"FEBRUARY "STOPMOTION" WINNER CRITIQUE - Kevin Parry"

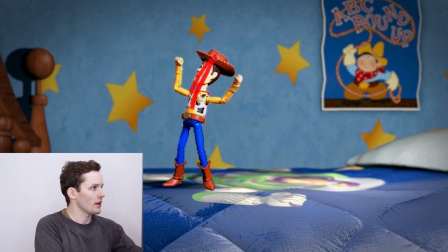Get the right frame here. Okay. Yeah, you have this strong pose like this. And you basically, you're breaking that into the next dance, which is this nice S curve here. So you're going from this big C curve into this S curve.
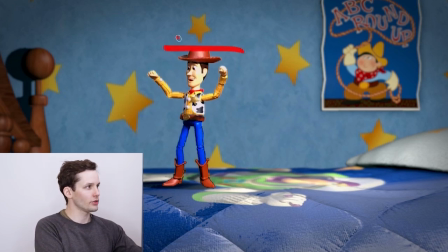So rather than just tilting all this forward like this, I might have started to break the knees. So have this knee kick in, because the knees are going this way, right?
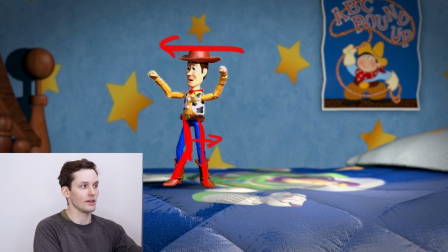So you don't have to do much with this one, but breaking this knee would have really, you know, kind of pushed those knees. So you're going into the next pose. And even, yeah, swinging the hips.
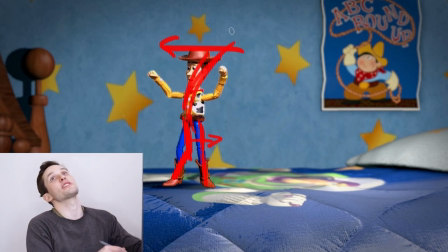And I would have maybe left this head behind. So it's kind of this ragdoll of everything's leading except the head.
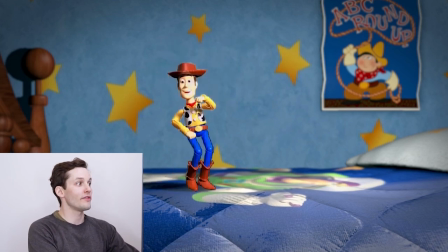And because you're going into this very quick arm change here, you know, you could have maybe just done something like that, where it's pulling in, rather than swinging this hand outward here.
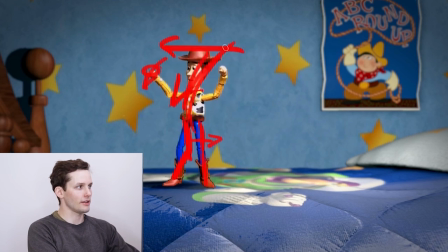And the same thing with this arm, rather than, you know, tilting everything forward in a locked kind of way. You know, this arm could have broken away from the silhouette here just to give it some organic shape change.
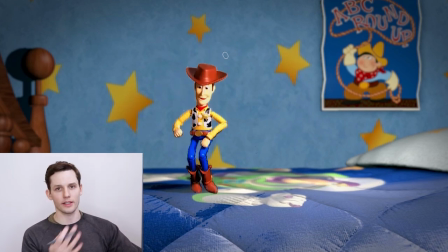Yeah, and then this dance here with the knees and the hands, I might have just watched out for the overall increments, so hitting pose to pose.
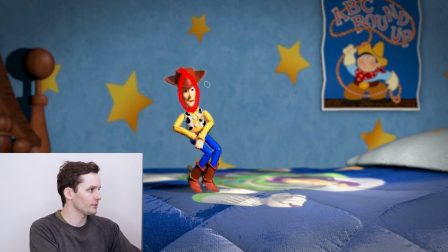So just watch the head here. So the head starts here. And, you know, next frame it pops over here. And then it kind of hits a wall and just goes a little vertical, but then pops over here. So just watching for smoothing that stuff out.
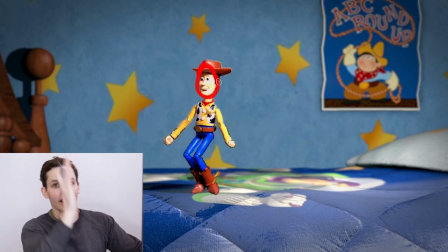So it's like, it's not like, not doing kind of random increments. And that's all part of stop motion. It's just knowing where you're going and how to get there smoothly.
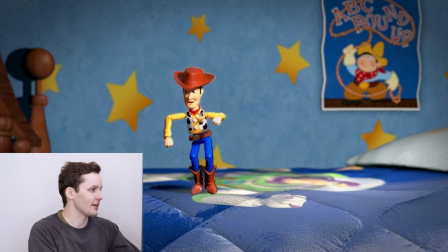But overall, this is a very clear dance. Fun movements on the legs and the arms.
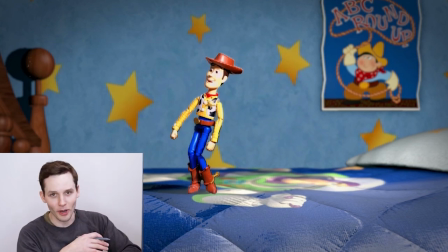And yeah, doing this, hitting the pose and doing this ragdoll thing with the head is pretty fun.
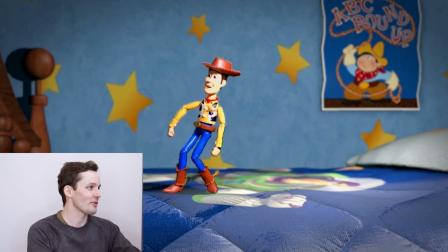So well done on that. Yeah, this is a good example of what I meant by leading into the next pose with a bit of anticipation. So in animation, we often think of anticipation as the opposite direction.
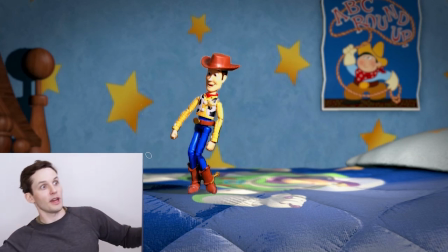So if I'm going to throw a ball, I would anticipate this way and then throw it.
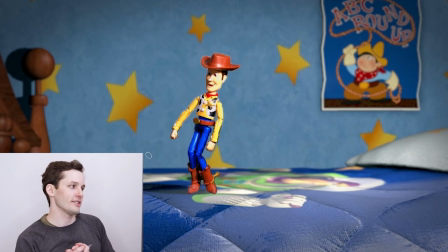But anticipation could also mean just a little action to kind of trigger that something's going to happen. And especially in 12 frames per second stop motion. So this is a good example of that.
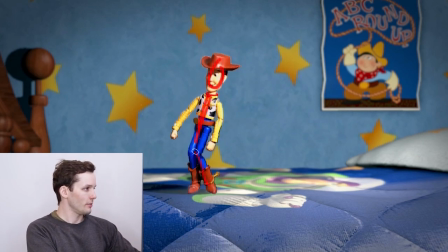So if you look at your pose here, you you're keeping everything generally the same, but you're just kicking out the leg. So that little step there is the star of the show for that frame.
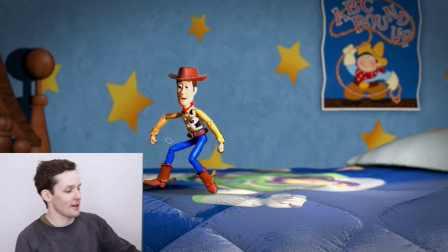And it's hinting, that he's going to do this side step. So that's a really good kind of small anticipation into the action.
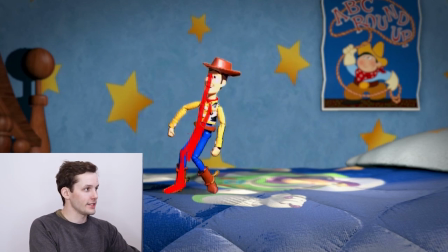And I do really like that, you're going everything down here, and then the arms are popping outwards. So they're kind of contrasting the overall action. So that's great. Here I might have textured the arms a bit more.
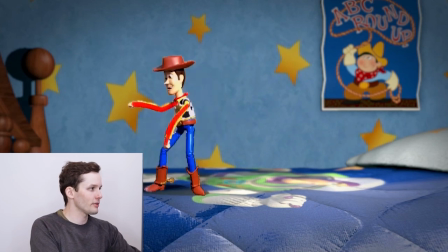You have them both kind of pop up pretty drastically together. Versus, I think you could have left this arm dragging behind, and then the next frame pop it up and then settle it on its own.